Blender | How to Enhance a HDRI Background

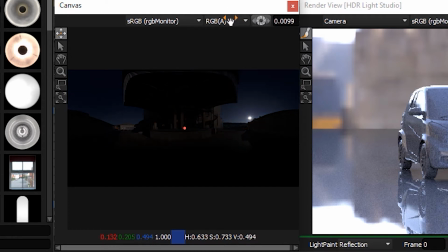263s
The soft shadow is caused by the sun not being bright enough on the HDRI map. It has probably been clipped when the image was photographically captured. This is a common issue and has actually been fixed on the final HDRI map you can purchase from Apex Automotive.
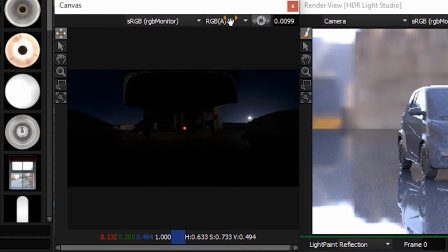282s
Let's fix this issue and boost the sun brightness. Make a round light from the toolbar.
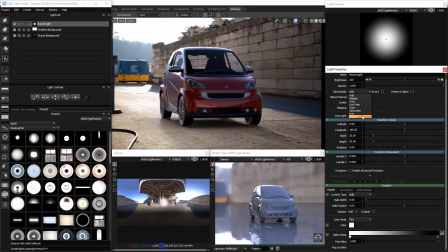290s
Change the blend mode to amplify. Position the light centered over the top of the sun.
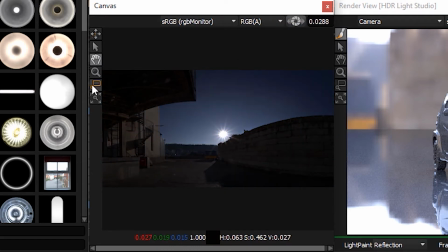298s
Zoom into the canvas if you need to place it accurately.
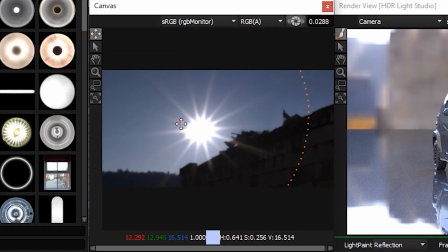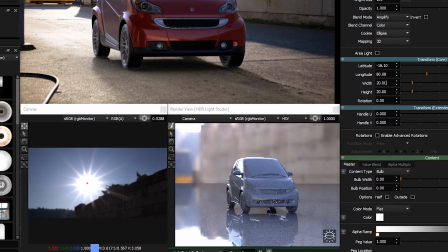308s
Scale the light until it fits over the sun. A size of 2x2 is a good size.
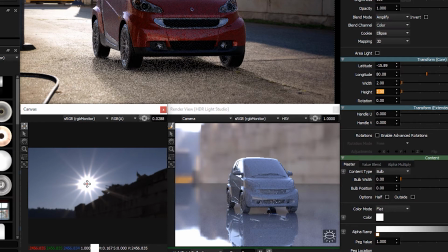316s
increase the brightness of the light until you feel the sun looks bright enough. Values for lights can be higher than the end of the slider.
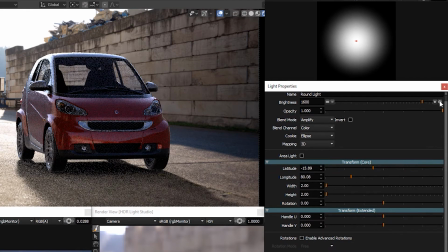324s
You can keep pressing the plus button to increase the value. We ended up with a value of 3200. You can see in the Blender render the floor shadow is now much better.
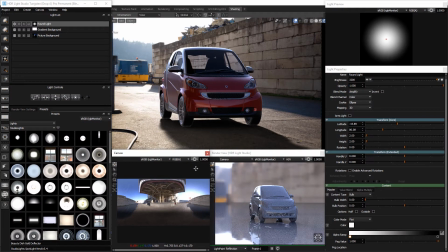340s
The sky in the HDRI map is nice and blue, but it's not looking very blue in the reflections of the car. Let's increase the saturation of the sky to get more blue into the car. Make a round light, change the blend mode to saturation.
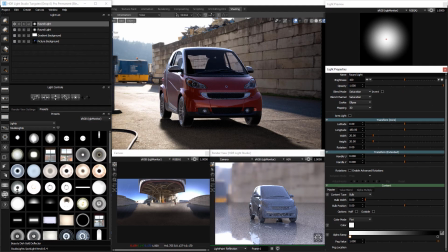360s
Place the light at the top of the HDRI map. Change the size to 400 by 400.
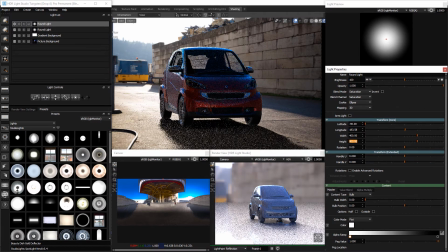And the brightness to around 25.
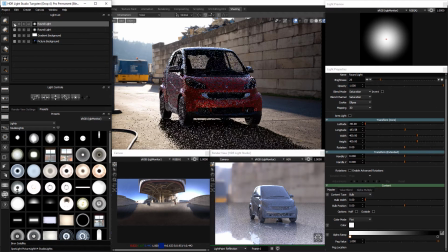390s
You can see the sky is now much more saturated. Now for some creative additions to the lighting, to shape the light and make the car come alive. We can get away with adding lights because the viewer has no idea what is out of the shot.
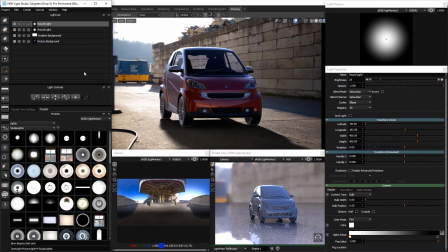410s
There could be additional lighting and reflections coming from the environment. As long as the car looks well integrated into the background, we can get away with creatively enhancing the lighting. Let's add a round light to the right bumper area.
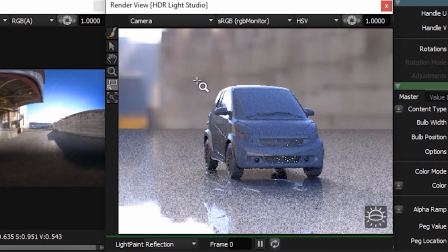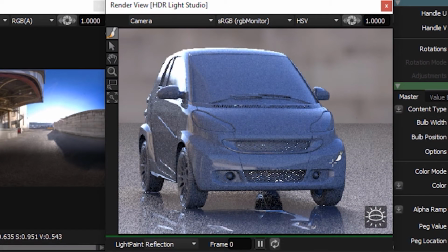435s
Use light paint to place the light on the bumper.
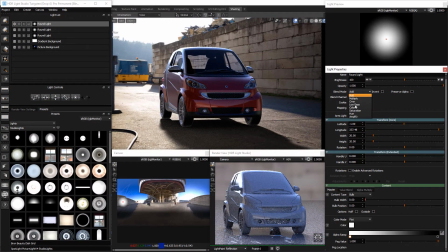440s
Change the blend mode to amplify, the brightness to around 1200, and the size to 40 by 40.
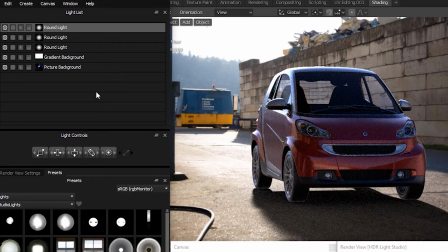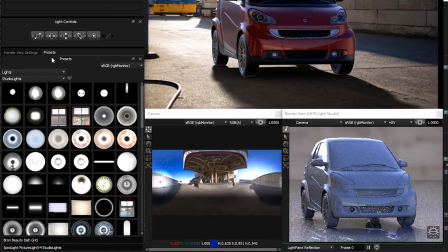460s
Next, we're going to add a softbox over the car, like we did in the studio shot.
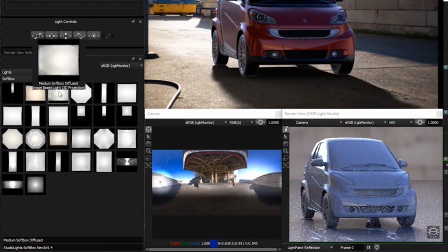466s
Filter the preset lights by softbox and drag and drop a medium softbox diffused onto the right side of the windscreen.
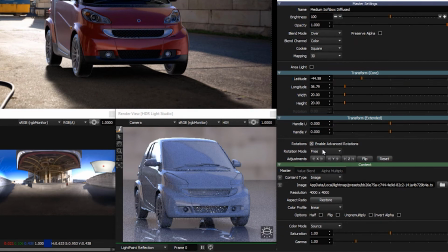477s
Enable advanced rotation and choose fixed rotation mode. Increase the brightness to 400. The size looks good as it is. The light looks too clean, so we're going to break it up with some lines using Alpha Multiply.
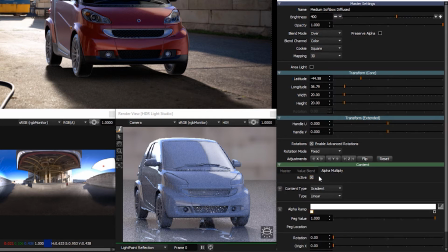497s
Make Alpha Multiply active. The default linear gradient is fine for what we need.
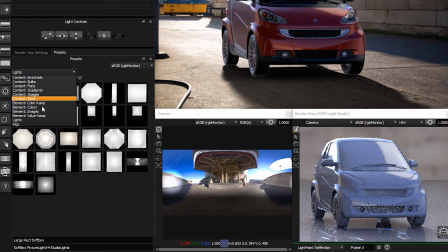504s
In the preset panel, change the type from lights to element value ramp.
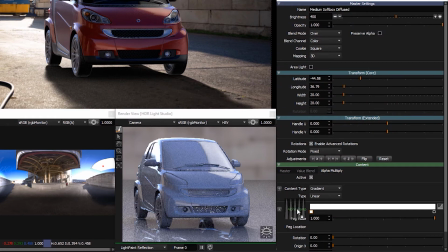513s
Drag and drop the Bumps 5 preset onto the Alpha Ramp name, which turns green as you start dragging.
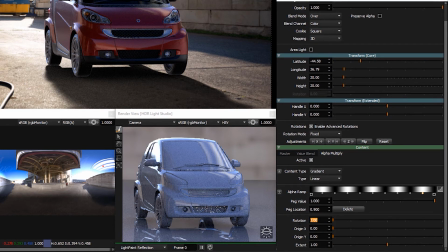523s
Now change the rotation value to 90 degrees.
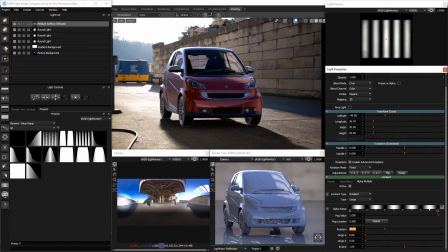530s
This looks good. It makes the windscreen and the HUD look a bit more interesting. Next, we'll make a round light and place it on the left headlight.
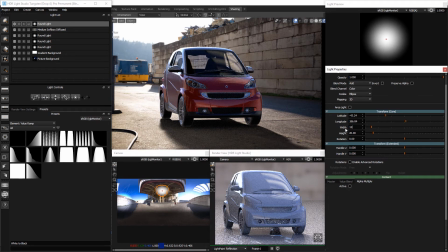550s
Scale it to about 15 by 15. Change the blend mode to amplify and increase the brightness to around 3000.
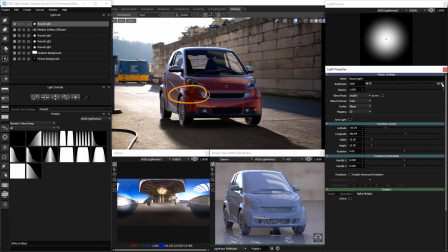567s
This creates a nice set of highlights on the bumper detail. Next, we'll make another round light and position it on the grille area. Zoom into the render view so we can place the light more easily.
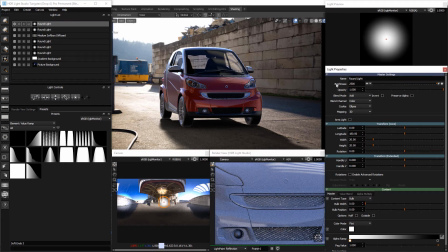586s
Increase the brightness to around 2500 and change the blend mode to amplify. I'll just reposition the light, now I can see it more clearly.
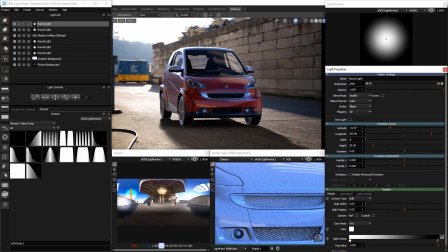603s
Scale the light down to 12 by 12, as it was too big.
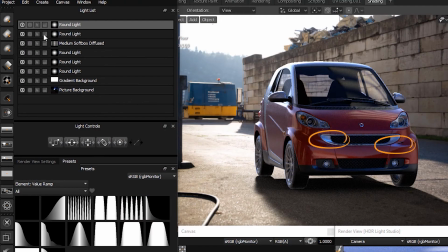609s
We can turn the light on and off to see how much difference it's made. So finally, one more round light. We're going to place a nice highlight on the right bumper detail too.
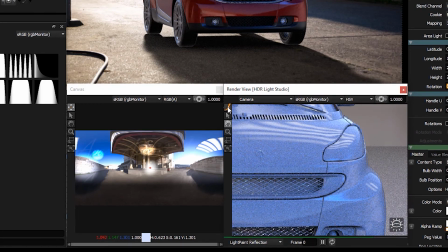628s
Pan to the right headlight and position the light with light paint.
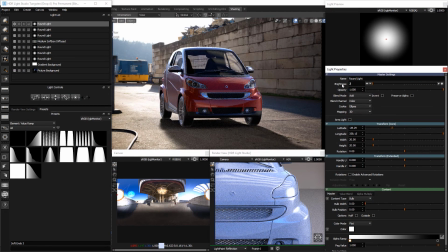633s
Change the brightness to around 2000 and change the blend mode to amplify. We'll scale it down to 12 by 12.
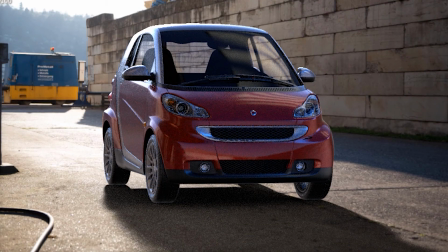645s
So now we are happy with the overall lighting design, but we want to boost the brightness of all lights.
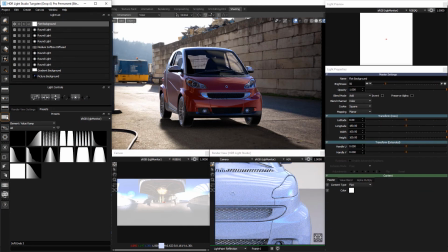652s
To do this, we use the trick we showed in the earlier lesson, using a flat background light with blend mode multiply.
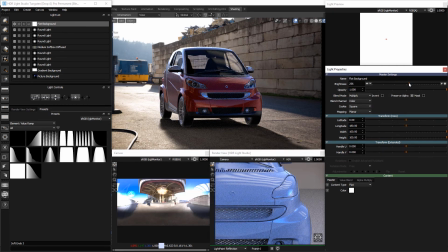661s
Increase the brightness to 150, which will make the brightness 150%.
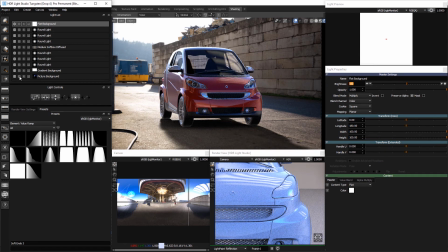669s
So that's it, the lighting is finished. We can solo the original HDRI map and unsolo it to see the difference. The overall lighting is so much better and more dynamic. It brings the car alive and makes the shot look more interesting.
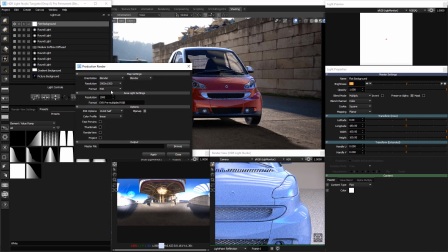688s
Press the HDR button to render the final HDRI map
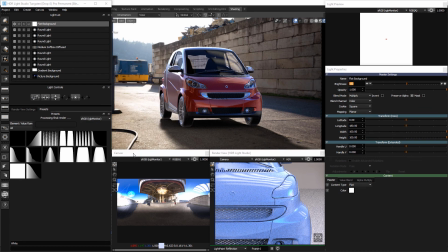692s
and close HDR Light Studio using the stop button in Blender.
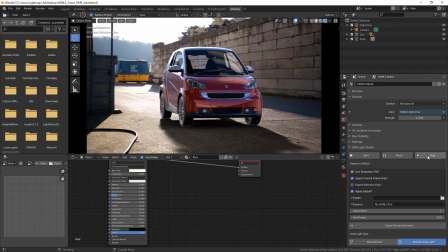697s
You can now render the final image in Blender.